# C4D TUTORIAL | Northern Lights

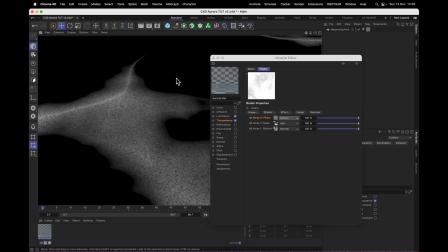[2:46]
Not quite as intense as the add but still doesn't have to add granular detail to our material now for the animation of these it'll be the same
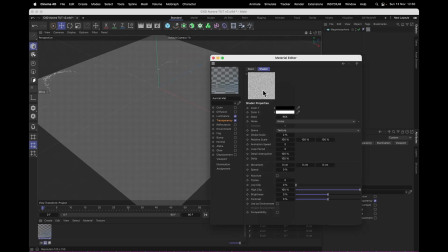[2:54]
situation as in after effects i'll start with the pillars and i want that animating quickly let's turn on the animation for the preview here so i'm
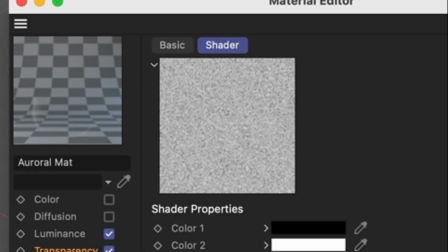[3:02]
going to set the animation speed to a solid six now we got ourselves a grainy animation there with a mask that will be much slower i'll set the animation speed to
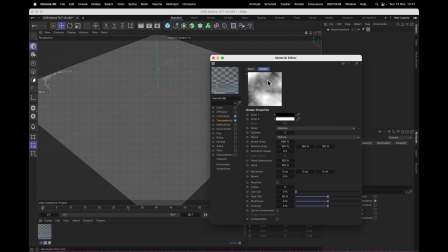[3:10]
0.3 looks like this gives us a nice and slow flow and for the ribbons i'm going to make that even slower with an animation speed of 0.15 and
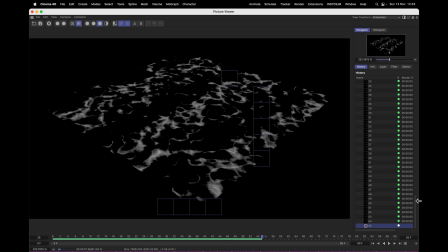[3:26]
all together that leaves us with the texture looking like this and believe it or not that is actually half the magic done
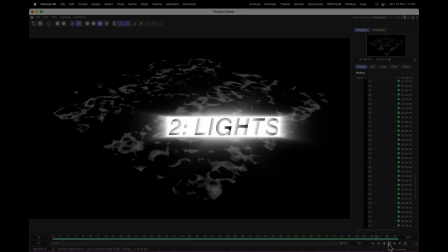[3:33]
now the other half that's left is doing the blurs sorry lights so let's make a light and the light type we want is
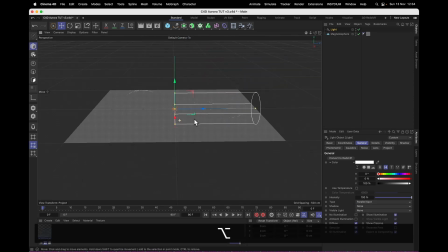[3:40]
a parallel spotlight just so it creates like a tube of light and then let's set the
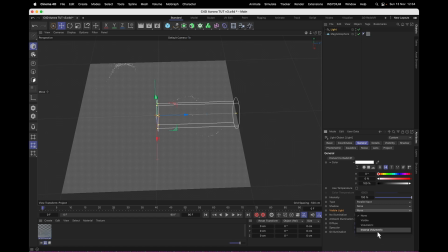[3:44]
visible light to inverse volumetric and this is going to be the key
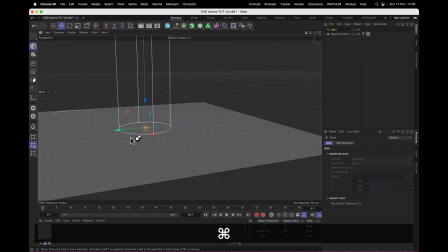[3:49]
to the whole operation because inverse volumetric is only going to create light where the light is actually blocked and i think you can see
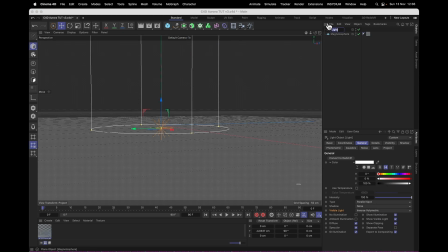[3:58]
where this is going let's call this first light edge because that's what it's going to be give it the same colors as we had in after effects for the edge a cool sort of green let's
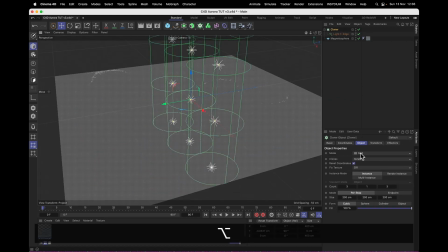[4:11]
put that light into a cloner the cloner mode needs to be set to object and the object in question will be our magnetosphere and the distribution should be even so let's set that to polygon center this isn't going to do anything yet
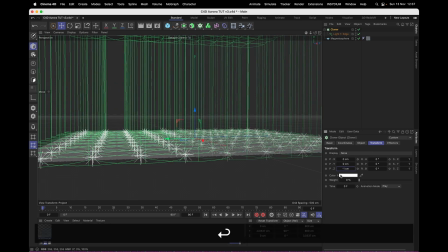[4:25]
but as soon as we're going to transform and just move it one centimeter down on the z-axis so it's just a little bit behind the magnetosphere we
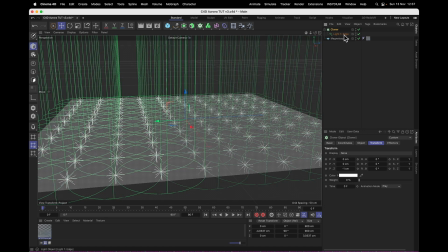[4:34]
have a screen full of dodgy aurora so let's go through and de-dodge that under details on our edge light let's set the outer radius
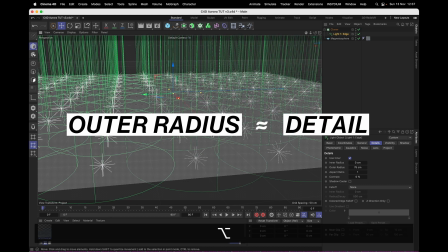[4:42]
a little bit lower and it's this outer radius that seems to control the detail of the aurora and a smaller number gives it more detail so if we
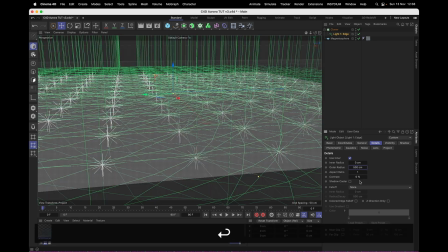[4:50]
set it to 50 we get quite sharp aurora and if we turn it up to something crazy like like 500 it's gonna take a bit longer to render and
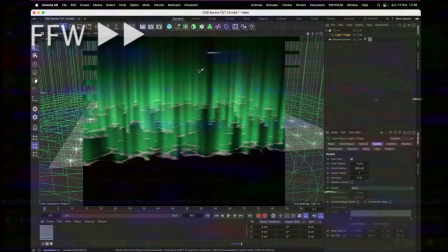[4:59]
we're gonna get softer looking aurora kind of like a shadow map but there's a set resolution a visible light for each light so if
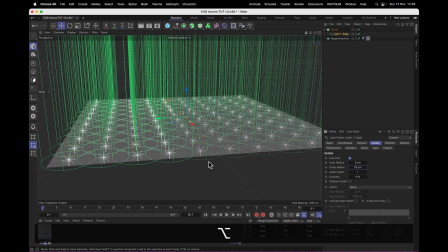[5:07]
we set this lower there's just a smaller area to stretch that set resolution over i'm going to set it to 75.
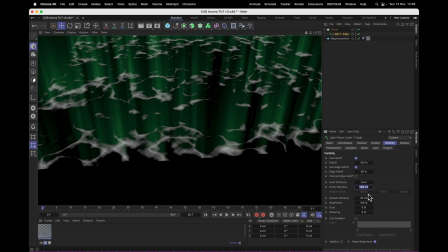[5:14]
now on the visibility tab i'm going to set the outer distance to just a tiny 25 centimeters and
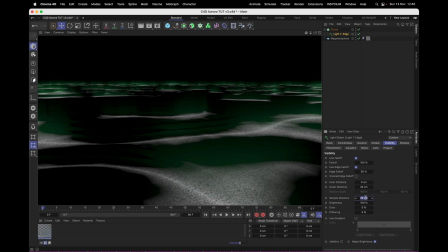[5:21]
i'm also going to set the sample distance to one centimeter to get rid
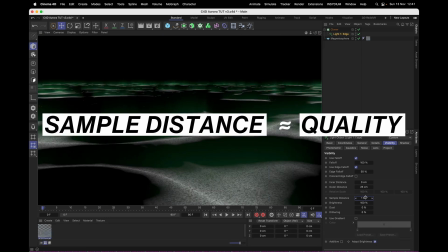[5:26]
of these jagged lines because the sample distance controls the overall quality and here too lower means better and slower finally i'm
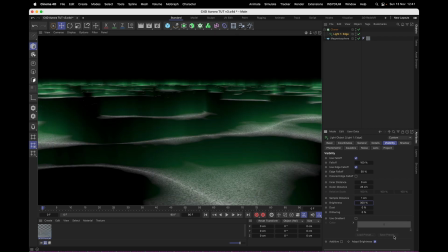[5:35]
going to set the brightness to 300 just to pack a little bit more punch in that edge now for the second light i'm going to copy light one edge and make that
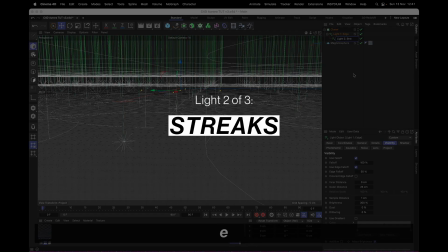[5:43]
a child of light one this is going to be like two streaks and since that's a child of light one it's going to clone together
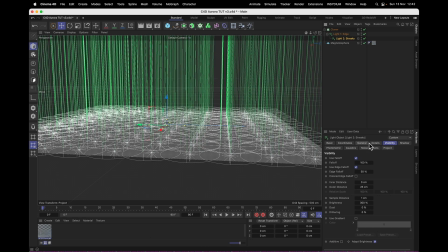[5:51]
with light one so they're always going to be in the same place for the streaks we want to change that to a slightly warmer color same as in after effects 105 on the hue and under visibility i will change the outer distance to 35 so it reaches out a little bit longer
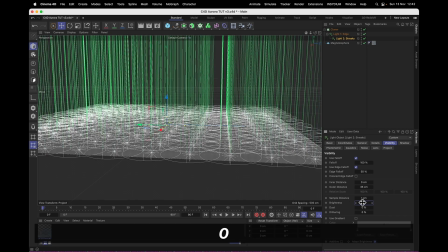[6:06]
and the brightness I will set to 200 it's a little bit weaker for a third and final light I'll make a copy of light number two and this is
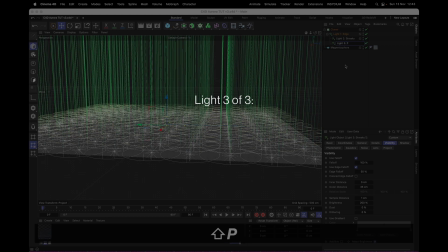[6:15]
going to be surprise surprise light number three and this one I'll call purple because it's going to be purple so in color we will
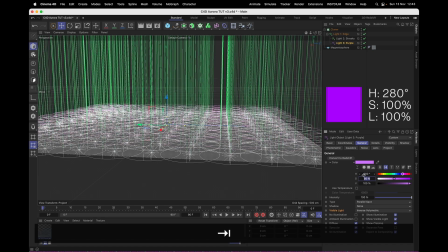[6:24]
change that to purple that means 280 on the hue wheel and saturation I will crank all the way up to 100%.
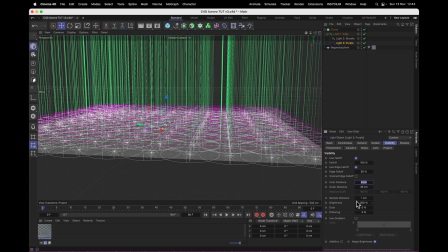[6:32]
Now, under visibility, I'm going to change the inner distance to 15, so it starts fading a little bit later.
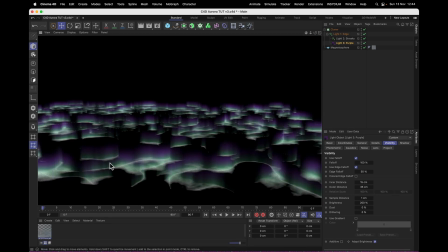[6:39]
So now we've got a little purple fringe around the top of our Aurora, and I'll set the brightness to something around 100 or even a little bit less just to make it more subtle. Let that green come through a little bit stronger.